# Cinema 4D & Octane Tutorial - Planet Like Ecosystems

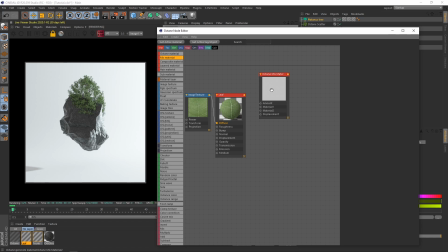[16:21]
And we're just going to set the same thing up again. I'm doing the exact same method, so I could potentially cut this out.
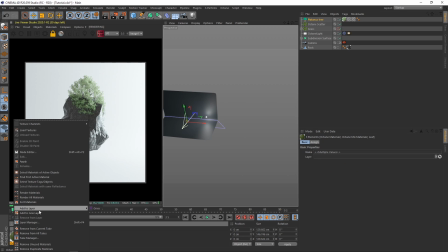[16:29]
Okay, so that's me done with the grass texture. I've got no choice but to cut it out now because I didn't speak through the whole thing.
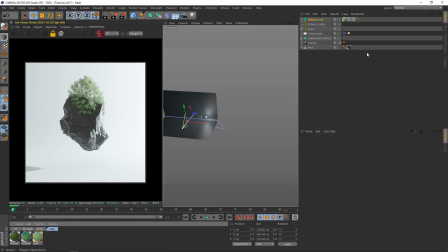[16:37]
So we'll just put that in a layer, call it tree, and we'll pop that in the Octane scatter,
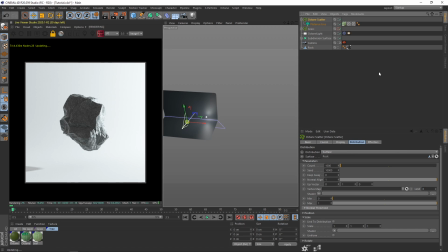[16:43]
surface, rock, and we'll let them load in. We're probably only going to be using a few hundred trees.
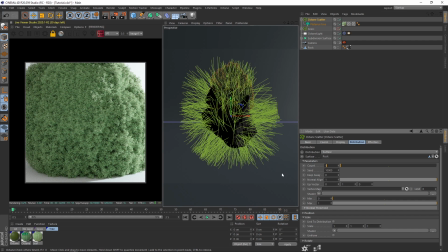[16:49]
The amount that is going to load in is going to be bizarre, and that's what's good about this,
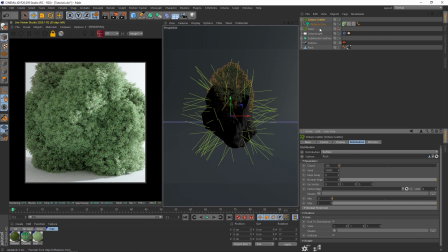[16:55]
is we don't need as many trees as you typically would if you're making a massive forest or something ridiculous. We'll put this to like 0.03. We'll get a nice realistic scale.
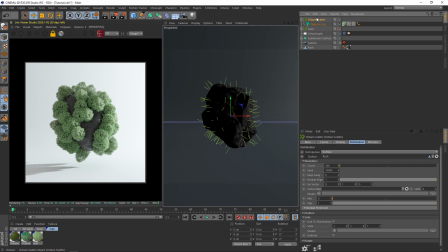[17:06]
I think that looks alright. We're going to maybe go a bit bigger, but what we're going to do is we're going to put noise in the scale again.
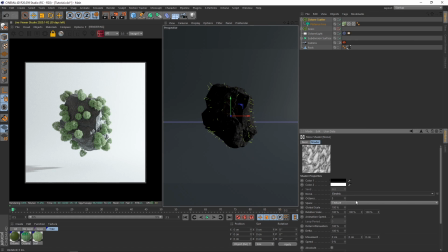[17:14]
We're going to go back for that electric, make it quite big. And you just see you have those smaller ones and the bigger ones, just like trees in real life, they're not all the same size. And we want to emulate that the best we can. I'm maybe going to put this down a bit back to 100 though, just to get more obvious variation.
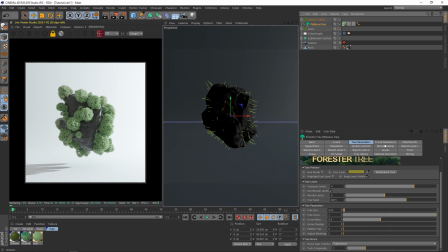[17:36]
But I think I might make the trunk height a little bit more. Maybe 1500, just because we're not really seeing any of it. We're only really seeing they don't look like bushes right now. We're just going to launch that trunk up at least and start to look like trees. I'll save this again.
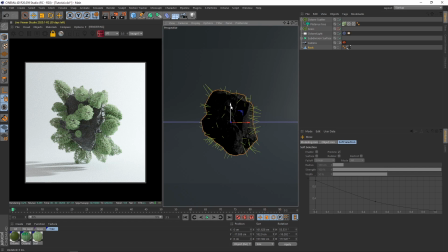[17:57]
And it looks a little bit unpopulated right now. It looks a little bit raw. So what we're going to do is we're going to start increasing the trees. Oh, it was moving the rock. That's why the scene was getting slow. So we're just going to tackle this by, we're going to increase the variations of trees.
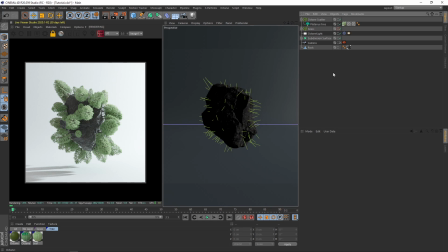[18:16]
So we'll maybe add one more version or two more versions of trees. And we will add some lighting and do some camera tricks and see how we can art direct the scene. Okay, so we're going to start making the trees and we're going to art direct the scene. I took a break. I made a coffee. I think that's always valuable to do when you're creating art.
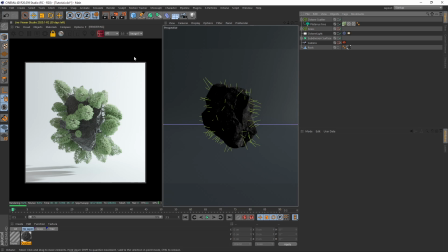[18:35]
You need some white space within your work. So the first thing we're going to do now is we're going to add in a texture environment.
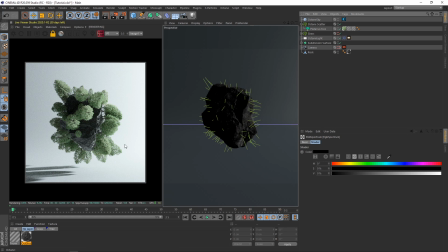[18:44]
I'm going to darken this to black. Now this is going to darken our shadows more. It's going to give us more of that effect we applied on the rock. This is going to kind of push us to that realistic look that we want. So we can just call that sky, and we can put the light up there with it.
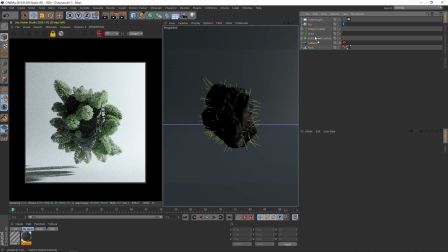[18:59]
Those two kind of belong next to each other. You could even put the camera up there too. So what we'll do is we'll turn back on the grass for a second just to see where we're at. You can see right now we've really got the essence of this just kind of green ball.
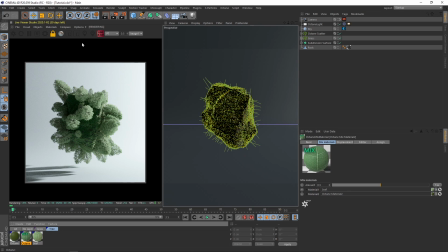[19:14]
The trees and the grass are kind of in unison. I'm actually going to push the color of the trees away from the grass.
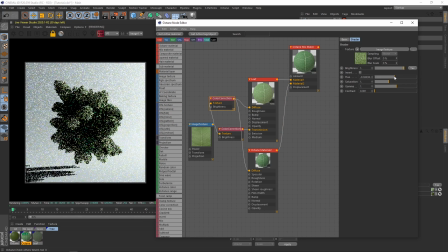[19:21]
I know it might seem, in your brain you could think, well, everything's green. They're not.
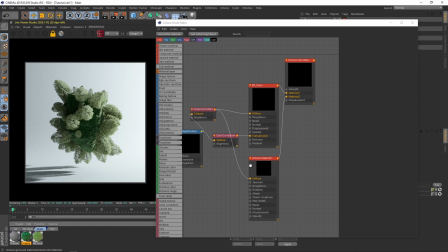[19:26]
These things aren't the same kind of colors. They're more or less going to be different most of the time.
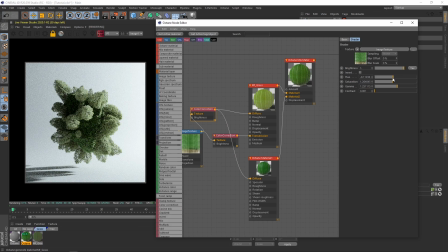[19:31]
I'm just going to kind of push into this autumny, more dialed down green. I'm not really one for oversaturated images, so I'm just going to lean back into this.
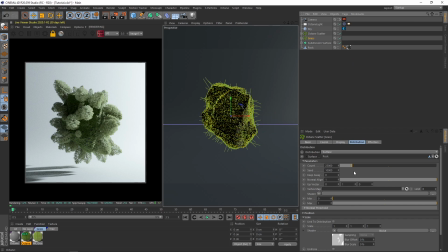[19:40]
Now I am going to play with the noise for a minute,
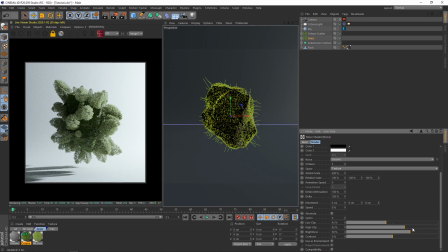[19:43]
because I don't want it to just be covered in this green, so I think maybe some contrast. If we bring down the low clip a little bit, we can maybe turn off the trees for a second, just to see what we're doing.
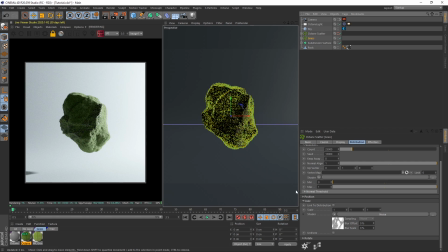[19:58]
And you can see that black shadow we added is really doing a lot of heavy lifting right now.
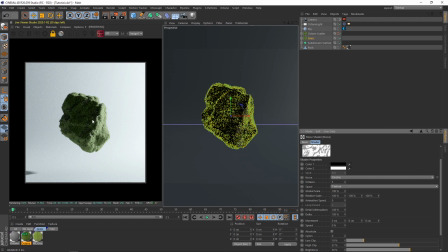[20:02]
We could come back to 100, just so we're starting to get those kind of trails going through it.
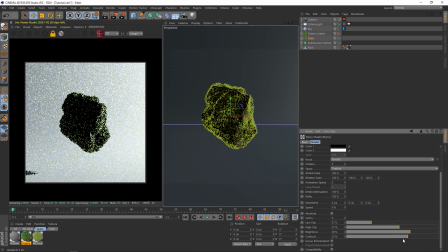[20:08]
Maybe something like this. Now, what gets difficult, and I think that's where contrast comes in useful, is when you start playing with it a lot, you start getting these tiny little kind of sprites of grass which don't look good. They look very fake, and contrast can just help get rid of them.
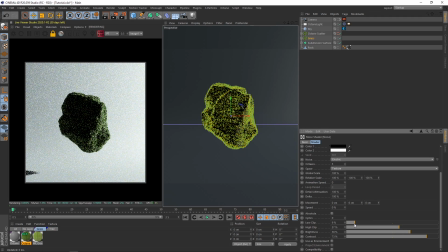[20:25]
Make sure that you're getting something that looks nice.